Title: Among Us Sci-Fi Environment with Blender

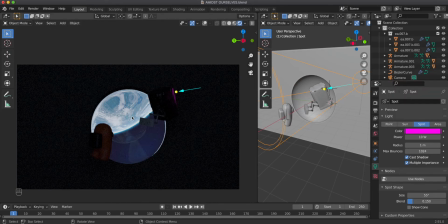(37:13)
And also, because the middle part of the image is more important, I'm gonna make the saturation smaller, because right now this is so much more saturated than this earth here.
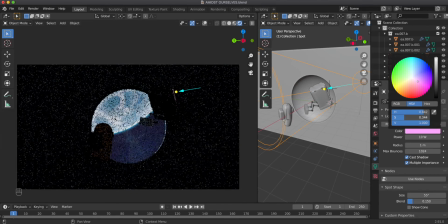(37:22)
Turn this down until I get something that kind of looks, you know, pink, but it doesn't catch your eyes too much.
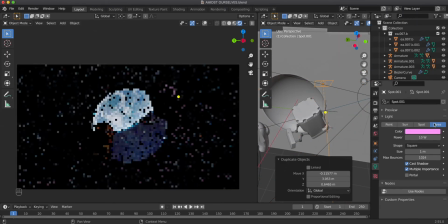(37:30)
So now I'm gonna add another lamp, but I'm gonna make this an area lamp and also change the color to white just for a moment. Make another empty here and track this second lamp to the second empty.
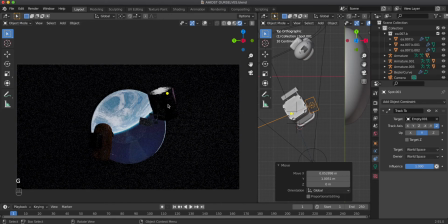(37:42)
So this is an bigger lamp here, which is gonna accentuate the upper part of this hard surface model.
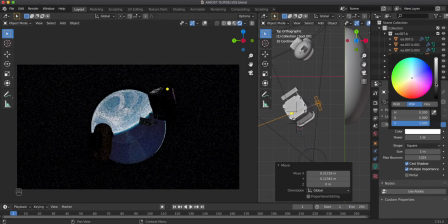(37:48)
Like that, this looks okay. So I'm gonna make it 1 watt and the color to something like slightly pink here. Moving on to the composition, the scene looks great, but we are missing secondary elements.
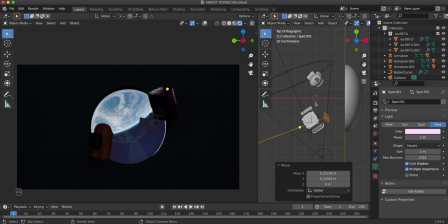(38:03)
We have the primary elements, but we don't have any secondary elements. So as you remember, I added a wrench, I added a coffee cup, but I'm not going to model these ones right now.
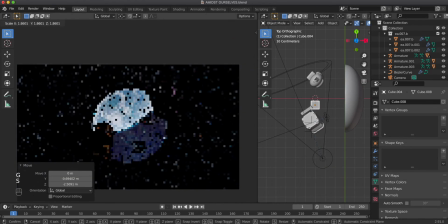(38:10)
So instead I'm going to add a cube, make it so that one secondary element is here, and the other one is here. Now I could place these like randomly. I think that you agree with me that this looks not pleasant if I'm gonna move this,
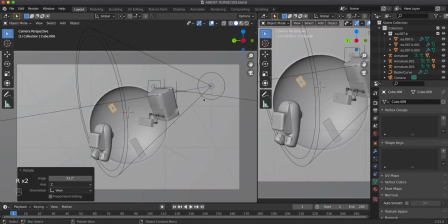(38:26)
secondary elements like this, because this is like blocking the way. So we could use them too as guiding lines. So we could do something like that or that. Let's say something like that. This one like creates more harmony and stuff.
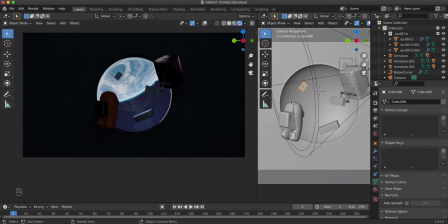(38:39)
Now, what is the next thing? I recommend you take your render and you render it out, you make a test render and you invert it in Photoshop or GIMP, I don't know, Windows Movie Maker, doesn't matter.
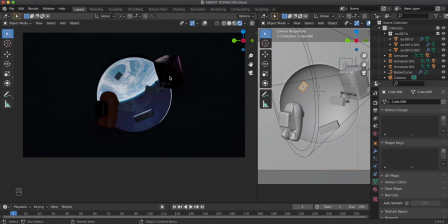(38:52)
So just invert it and you'll see what is missing in the scene. When I was making the scene, I thought, okay, this one looks like this is okay. When I actually inverted it, I immediately saw that this is like so out of balance, because in here, we don't literally have anything.
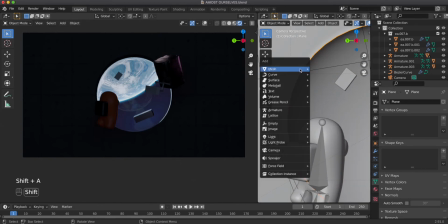(39:08)
So what I did was add a curve, which is a Bezier curve.
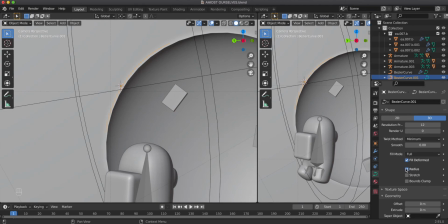(39:13)
This is how I made this lamp there, you see. And also you need to, bevel this, just like you make some pipes. So this is how you bevel it, and let's add a material, which is gonna be emission, of course.
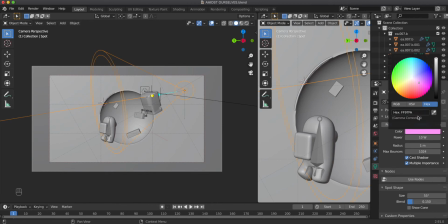(39:27)
And to create balance, what you're gonna do, you're gonna select the color you see here, copy the hex value and add it to here as well.
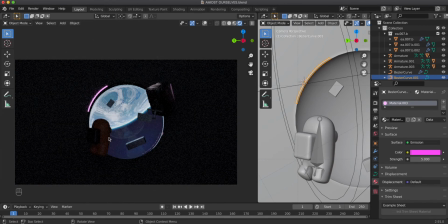(39:35)
Now it's more in balance, but as you see, the character is still like very dark, and we're more concentrated on these areas here instead of the character.
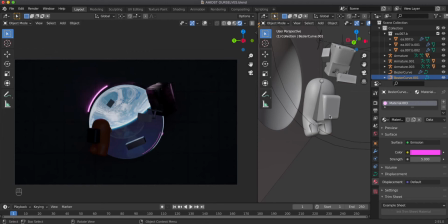(39:43)
So what are we gonna do? The character needs some kind of a light, or we have to light the borders a bit.
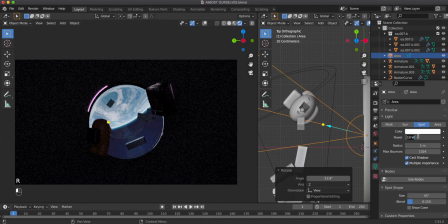(39:49)
I'm gonna add a spotlight. Let's put 1000 here so we see exactly where it's pointing.
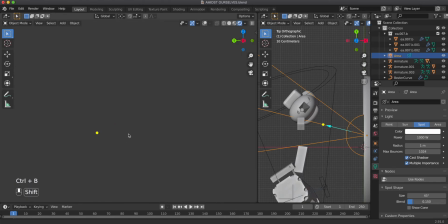(39:56)
And I'm gonna view the character from here. So, does it look nice?
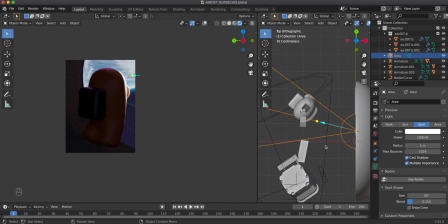(40:01)
It's too strong obviously, but we should somehow get a nice balance out of there.
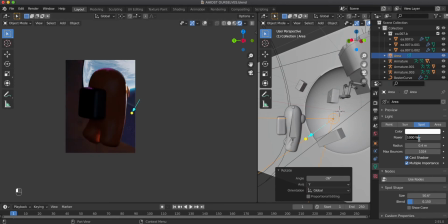(40:06)
So now we got a reflection on this side here, and it's too strong. So let's use 100.
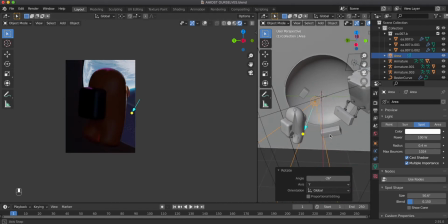(40:11)
This works well. And also let's create another lamp here and enhance the backpack here a bit.
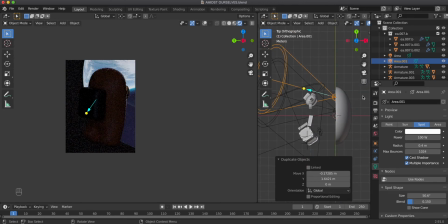(40:18)
So I'm gonna create another lamp which is gonna be here. You know, the light is coming from the outside, so you can't put a lamp like here because it's gonna look like unnatural.
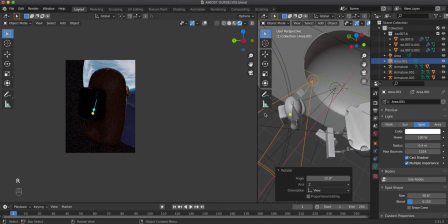(40:27)
Let's move the lamp here, pointing on this, you know, backpack here.
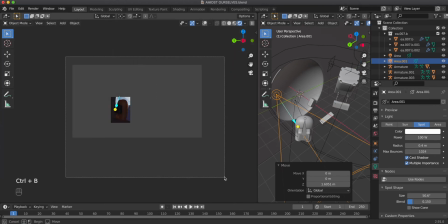(40:30)
And right now the character becomes a lot more pronounced than it was before.
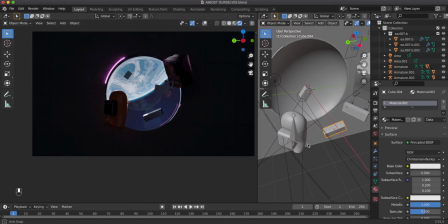(40:36)
Now, of course, you need to add some more light because it's still like not too obvious that we need to concentrate on the character.
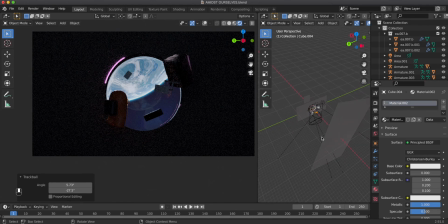(40:45)
Also, let's add the more of this indirect light here.
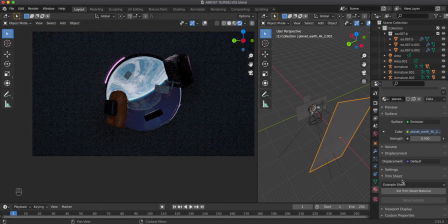(40:49)
So the strength should be, let's say, for about 0.25, and the contrast in the color management section helps us quite a bit. So now it's very low. If you add, let's say, medium low contrast, now it looks better, and it also doesn't have this like overcast or this light bleed here basically.
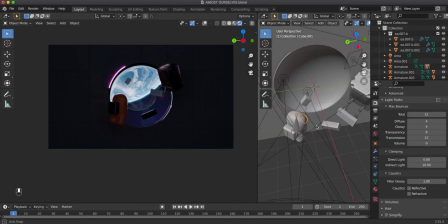(41:08)
So the scene is pretty much finished, but we still have something to do. So we could light this side of the object here, right?
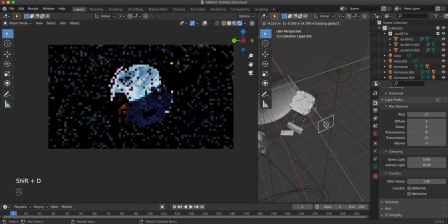(41:14)
So I'm gonna duplicate, move it on Shift Z, remove the constraint because I don't need this constraint.